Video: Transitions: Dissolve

A dissolve is a little less abrupt than a hard cut. It gradually fades between objects.
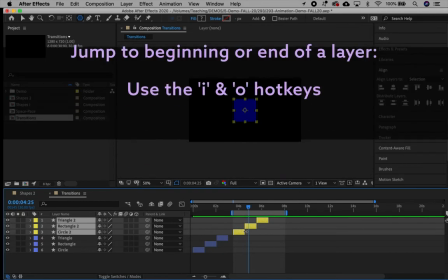(0:12)
Here are some quick navigational tips. To jump to the beginning or end of a layer, use the I and O keys.
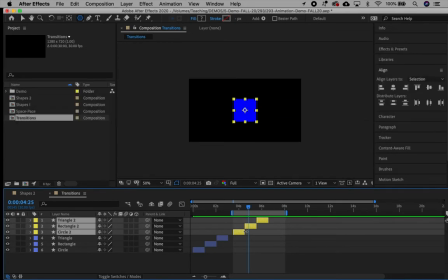(0:22)
To advance the playhead one frame at a time, on a Mac, hold the Command key and use the arrow forward or back.
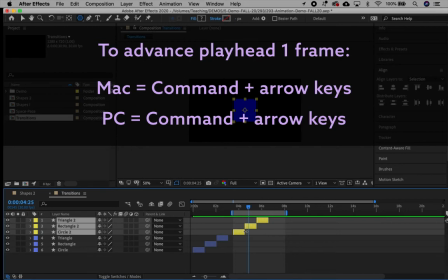(0:30)
On a PC, hold the Control key and use the arrow keys. To advance 10 frames at a time, on a Mac, hold down SHIFT, COMMAND, and use the arrow keys. On a PC, hold down SHIFT, CTRL, and use the arrow keys.
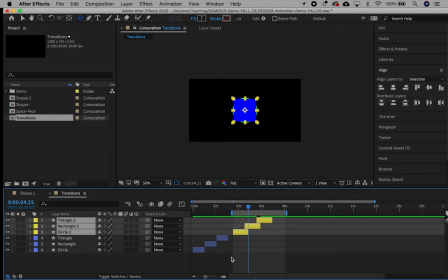(0:48)
In my example, I have used a 10-frame overlap between layers to dissolve from one object to the next.
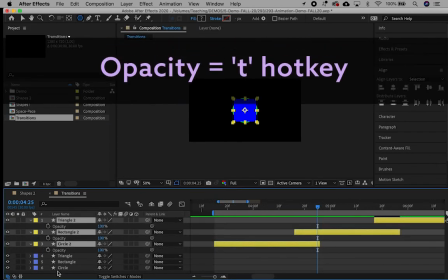(0:56)
Use the T hotkey to only see the opacity on the layers.
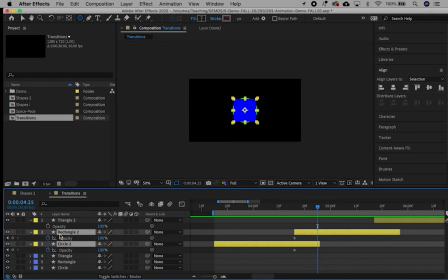(1:01)
In the space of the overlap, create two keyframes. In the outgoing layer, 100% to 0%.
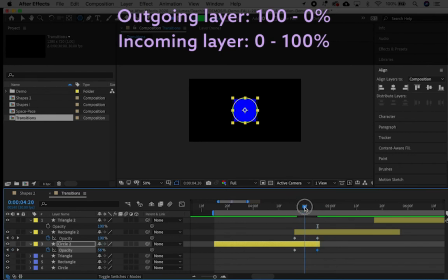(1:08)
In the incoming layer, 0% to 100%.
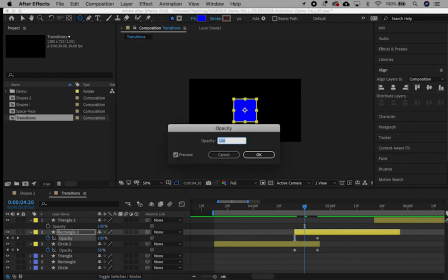(1:14)
To change the value of an individual keyframe, double-click on it. Then change the value in the pop-up box.
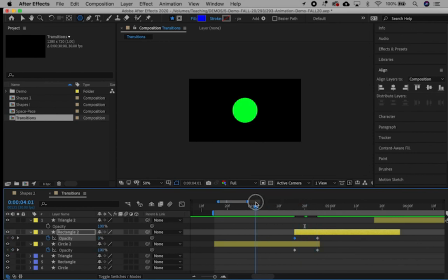(1:24)
The effect of these overlapping opacity keyframes is a smooth dissolve between the objects. The fade gradually introduces the next object. This is a little more seamless than a hard cut.